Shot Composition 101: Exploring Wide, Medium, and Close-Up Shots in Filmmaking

these 3 shots, the wide, medium, and close, you're on your way to being an effective storyteller.
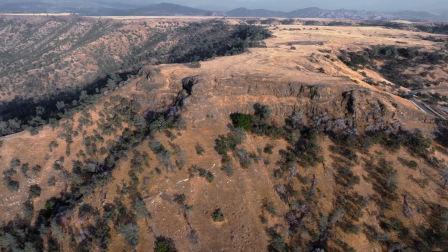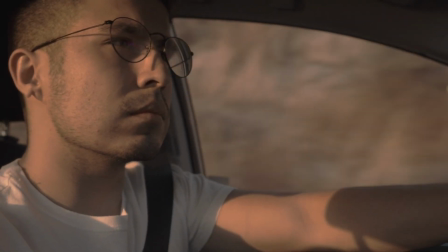Today I'm headed out for an adventure, and the goal today is to take in the small moments. I haven't been out on an adventure in quite some time. I'm super stoked to get away from the city and enjoy the quiet moments out here in nature. So let's get to it.
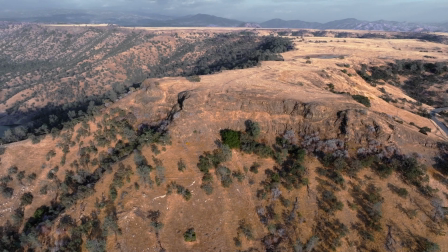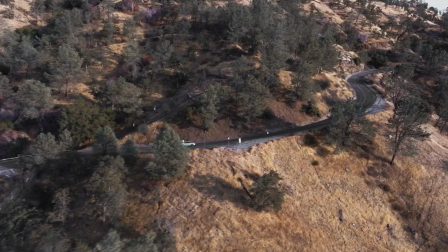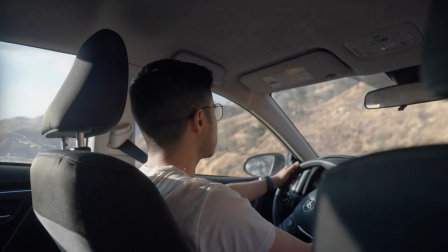Think of the wide shot as an introductory shot to the location, the scene, or the character. Now we know where the video is taking place and who's in frame, who the main character is. And then you work into a medium shot, getting more details on what the subject is doing. Yep, this place is absolutely beautiful, and I think I need to get to a higher location to get the best view in the house of this sunset, so let's go.
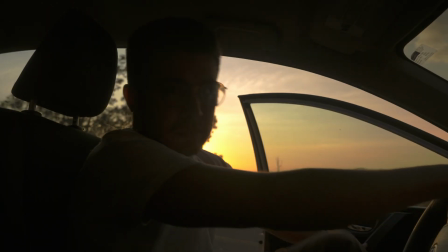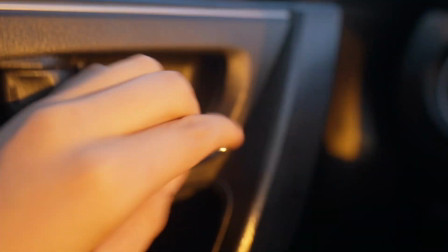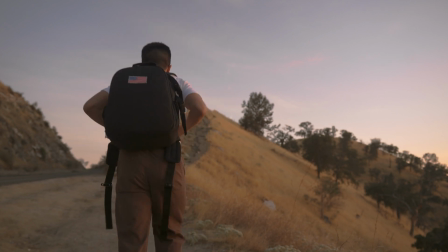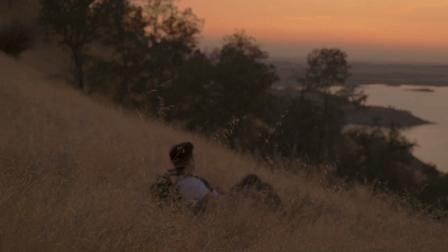See what I mean? We're in a close-up shot right now because I want you to know that this is an important part of the story. Close-up shots are used to show detailed information that the storyteller wants the viewer to know. So, for example, maybe I want you to see the dirt. Maybe I want you to see me opening the door. Maybe I want you to see my eyes closing like this. If you're still quite not getting what wide, medium, and close shots are, let's compare them all in the same scene.
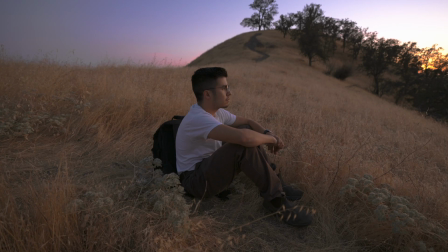[2:28]
Think about how these shots made you feel. The wide shot should be helping you understand the environment.
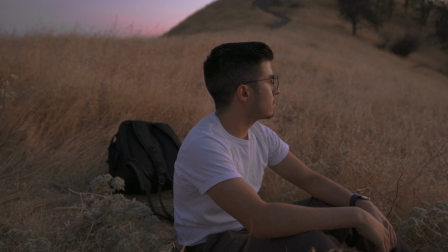[2:32]
The medium shot should be helping you understand what I am doing, and the close-ups should be giving you a better understanding of the details. You can master these 3 shots, the wide, medium, and close. You're on your way to being an effective storyteller. Right now, I'm going to continue hanging out, watching the sunset. It sure is beautiful. And if you ever hit that subscribe button already, go do that. Go follow me on social media at the Nick Amp, and I really appreciate you watch until the end. I hope I give you a better understanding of what wide, medium, and close shots are. I can't wait to share more with all of you. I'll see you in the next one.